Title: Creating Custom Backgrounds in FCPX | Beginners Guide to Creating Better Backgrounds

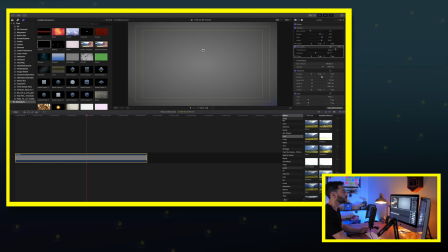We'll try warm real quick,
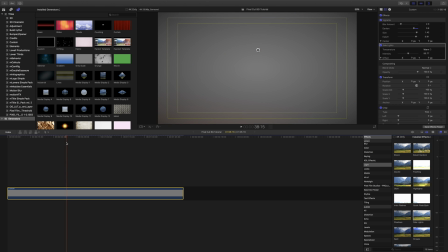and warm is adding that orangish color to it, which actually does look nice on this gray background, but I think I'm going to stick to the blue, so we're going to go to cool. And currently the intensity is at 50, which is nice, but I am going to turn it down just a smidge. We'll go to about 30.
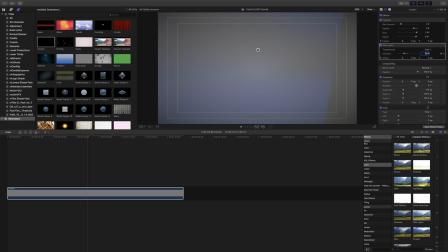We don't want it to be overpowering. We want it to be nice and subtle in the background.
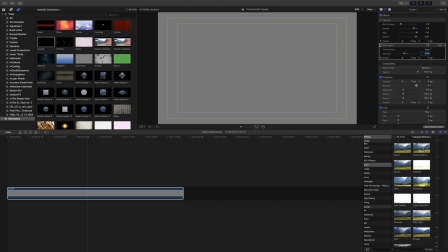So started with a gray background, as you guys can see right here, added a vignette, and then we added our side light,
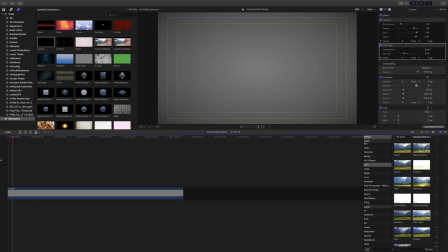and we'll play it real quick so that you guys can see nice subtle light that will just creep in from time to time. A lot of what we're doing here, honestly, is to have those side lights really not even be noticed that much.
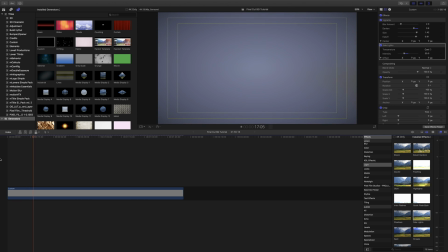Just occasionally you see it. And you'll notice the longer the clip, the side lights might come in and out at different times.
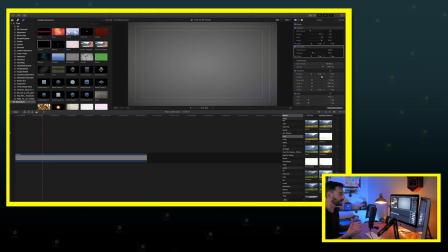But what I find is it usually just, you want it to be very subtle. so it's not disturbing to your audience, but it's still there. Okay, we're gonna pause that. So our next little layer that I like to throw on is a halftone. To sum up what a halftone is, just imagine like little bitty dots.
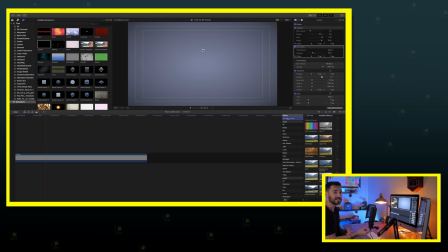That's what we're gonna add, and then we're gonna manipulate the dot size and the intensity or the opacity to kind of blend it into the background.
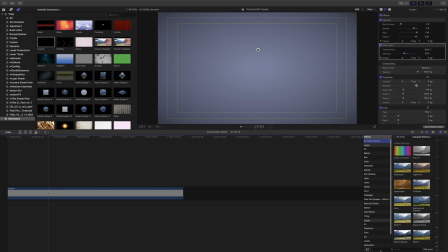So we're gonna come to our effects. We're gonna start typing in half for halftone.
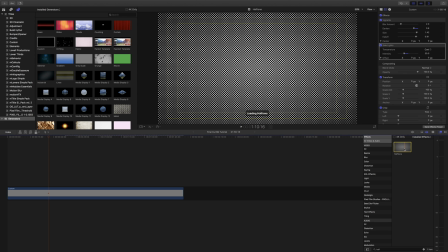We're gonna double click. And as you guys can see, it immediately just bombards the entire, well, here we go. Okay, there it is. It completely bombards the entire screen. So what we're gonna do is we're gonna start with lowering the opacity. I find that 30% lower is nice for blending with backgrounds.
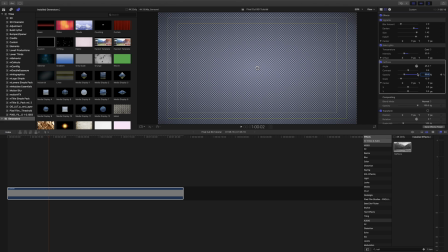So we'll start at 30%. Still overpowering, and that has a lot to do with the scale of the actual dots or the background. So it's currently at 15. We're gonna go down to 10. Usually I go in between 10 and 5, so it's not overpowering, but it's still a nice touch. There's 10. That's kind of a lot.
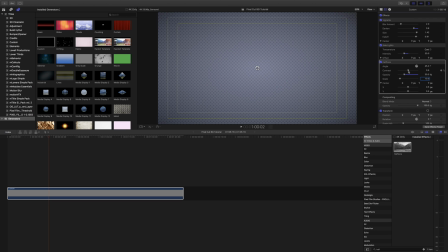Also, one thing you might want to look into is the contrast, because when you put this layer on there, it is going to manipulate the colors a little bit. So just to see what it does there, I think I'm going to actually turn the contrast all the way up. Maybe even see, well, one. Nope, one won't work. Okay, so now it's bombarding the entire screen, and that's not exactly what I want.
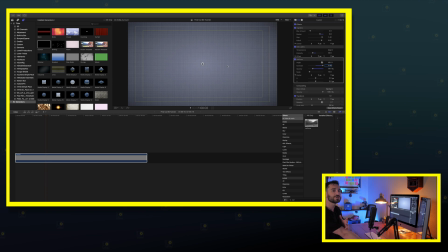And this is a trick I learned about a year or two ago. I'm going to show you guys, and it's real simple, and you can use it for color correction. You can use it for halftone, side lights, you name it.
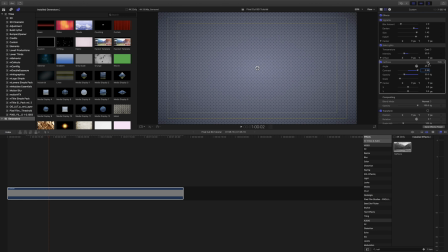We're going to come up here in the halftone, and right next to the halftone in the bar, there's going to be this little bitty rectangle with like an oval in the middle of it. And that is going to be for masking. We're going to do an add shape mask. And that basically is going to turn it into a little bit of a circle. We're going to come here and we're going to open it up a little bit.
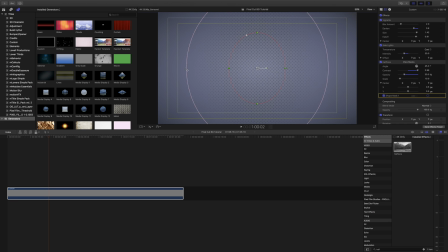And what I'm doing right now is I'm actually feathering it. That way it's not so intense. I'm going to bring it down into the corner and I'm going to feather some more. So literally it's just creeping in or onto the screen just a little bit.
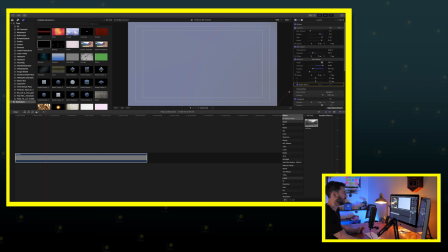That's with the halftones without. The vignettes looking nice. Side lights.
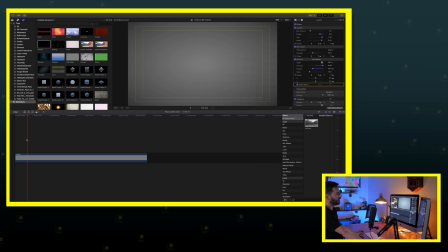Now the thing I am noticing about the side lights is that in some scenes it's gonna be really dominant and then in others it's not. So what I'm actually gonna do is I'm gonna turn it down just a little bit more.
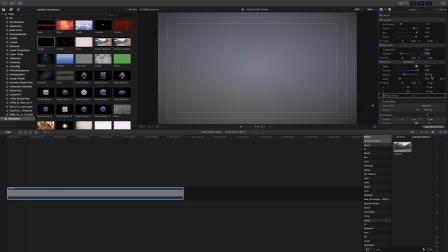Currently at 30, we're gonna go to 15. And we're gonna take our halftone, still a little too much at 30% on the opacity, so I'm gonna lower it to 15. I want it to subtly be there, really not that distracting for people. So real quick, show you where we started.
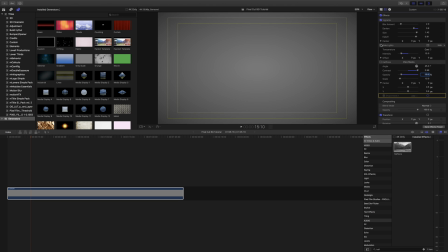Starting at gray, vignette, side light, halftone. Okay. Last but not least, we will throw
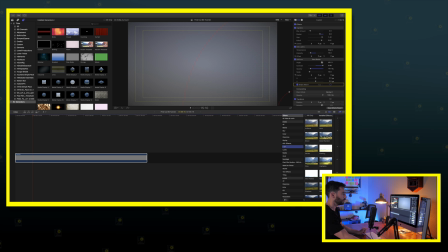some more lighting effects on there, and this is where we're going to come back to the bokeh or the artifacts. I think I'm going to go with the bokeh because it's not as powerful. So right now it covers up the whole screen. We're going to do what we did with the halftone.
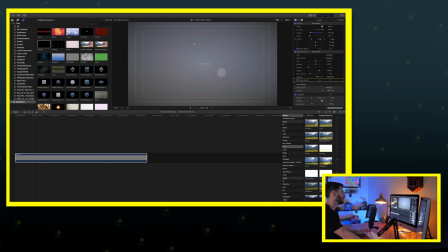Come up here, add shape mask, turn that into a circle, make that circle big,
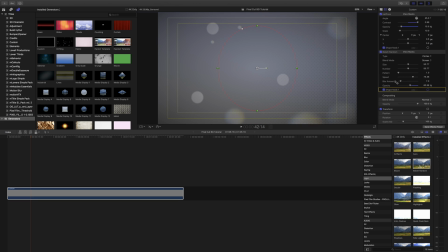feather it out nice like that, and then we're gonna pull that feather all the way over here so that it's just basically cutting off like half the screen. So it's pretty much only gonna appear on half of this guy here. Still a little overpowering with the opacity being at 60, so we're gonna drop that down to 20.
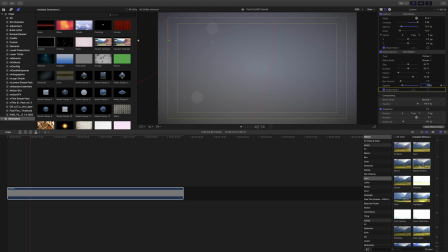I don't want it to be too distracting. Actually, let's go 10. I just want it to subtly be there as a nice little pop. So there we go, playing it back. That's looking nice.
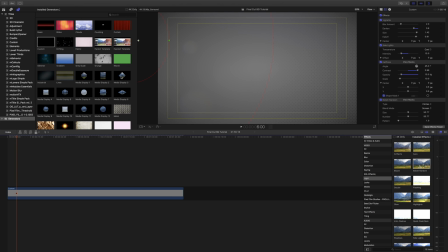Okay. And then if we are going to add like a background or some kind of text,
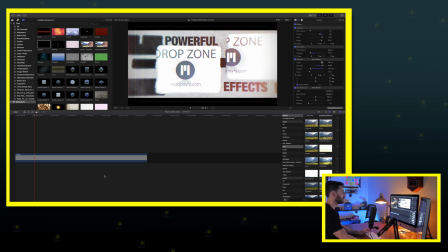maybe even a person, we're going to come in here. Let's see what I've got.
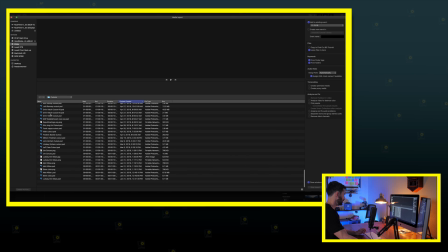We're going to add a cutout real quick and we will just choose my boss.
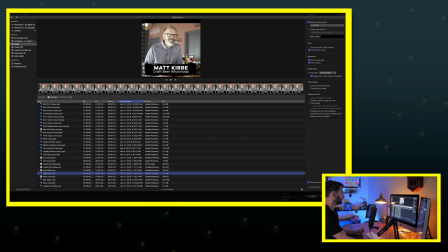Oh, not that one. Not that one.
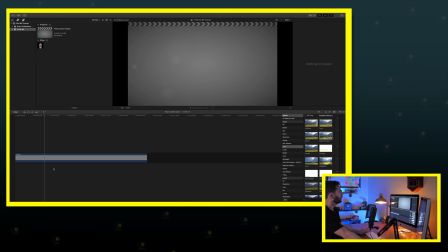How about this one? Okay. So for reference, guys, this is my boss, Matt Kibbe.
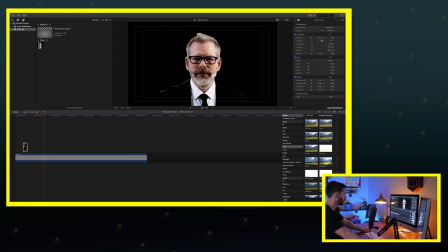We're gonna throw his photo up there.
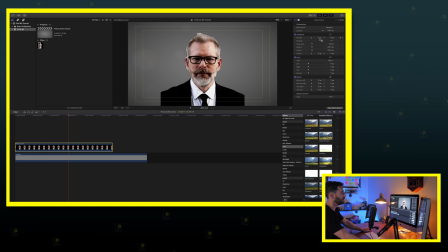And we're gonna make it a little bit longer. There we go. Position him over in the left-hand corner because I don't like how that is cut.
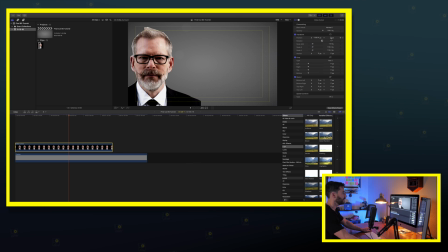Make him a little bit bigger. Pull him down. He's right there.
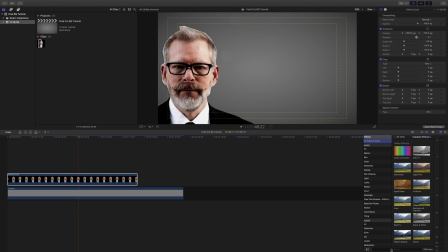And because he kind of sticks out like a sore thumb, we are going to do a shape mask on him, and the shape mask is gonna be in the effects tool. Drop that on him. What this is gonna do is we're gonna add a feather to him, and that way he's kinda just lightly blends in to the side of this.
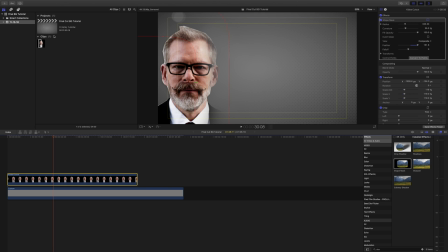And then if we were gonna do a quote from Matt, that says I love Final Cut.
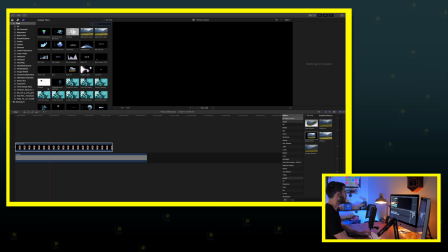We'll come to our titles over here in the titles effects. We're just going to do a basic title, drop it right here.
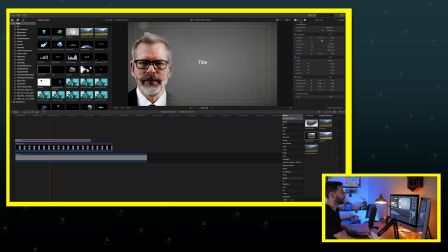And we'll come up here, manipulate the title a little bit. It says I love Final Cut Pro 10. All right, one thing I like to do when I use titles, sometimes I like to do all caps.
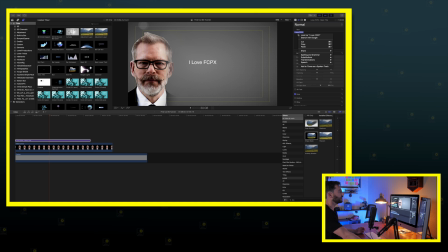Come over here, we're gonna select all, Command A, right click or double click on your mouse pad, transform uppercase,
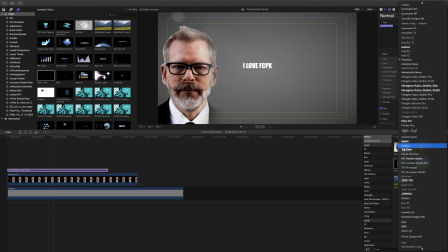and then we're gonna change this to a nice font that I like. Maybe something, we gotta go corporate here. So we will do, you know what, we'll do Den. Den is a font that a lot of people use. Den bold, make this a little bit bigger.
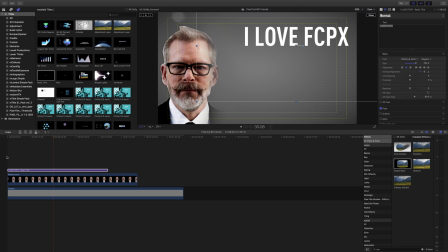Come up here, put it in that corner. Last thing we're gonna do to make that pop a little bit more, we're gonna come to our titles and effects,
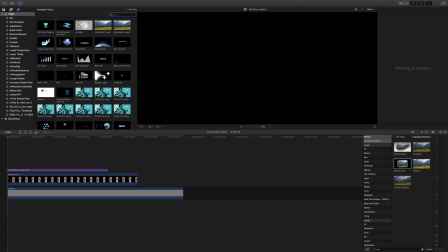or excuse me, our titles and generators, come down to generators, type in shape.
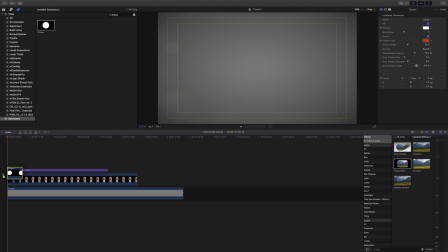And we're basically going to make a shape that's gonna go underneath the title to make it pop a little bit more.
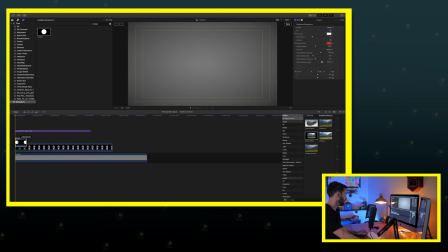Putting it under, well, come on now, there we go. And there we have it.
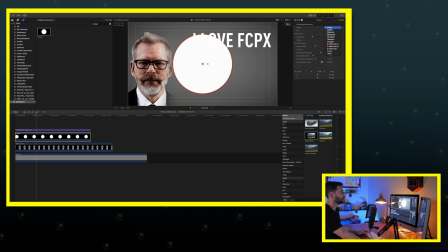Currently a circle, come up here. We're gonna change it to a rectangle. We're gonna get rid of that outline. Sometimes that can look cheesy. Right now it's got a drop shadow on that, which is kind of nice. We're gonna change that color to, let's go with a dark green.
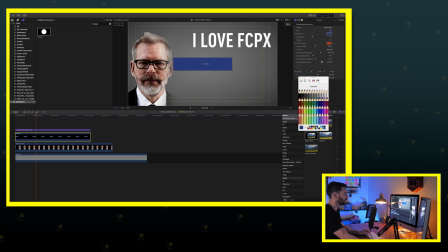We're gonna use that Lowell Productions green right there. Yeah, put that here, make that shape a little bit wider, and there we go.
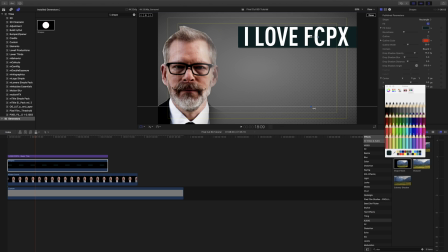Gonna have it come off the screen a little bit bigger. Pull it over. I love SPX. And then we're going to take it, which currently the opacity of the shape is at 100. What I like to do is drop it down to like 90 or 95, just so it's a little bit see-through.
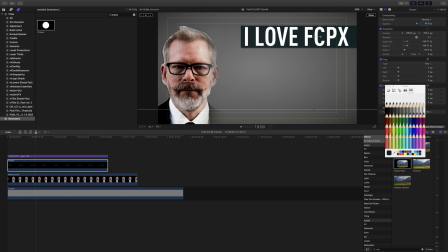It tends to look good on backgrounds. We've got Kibby over here.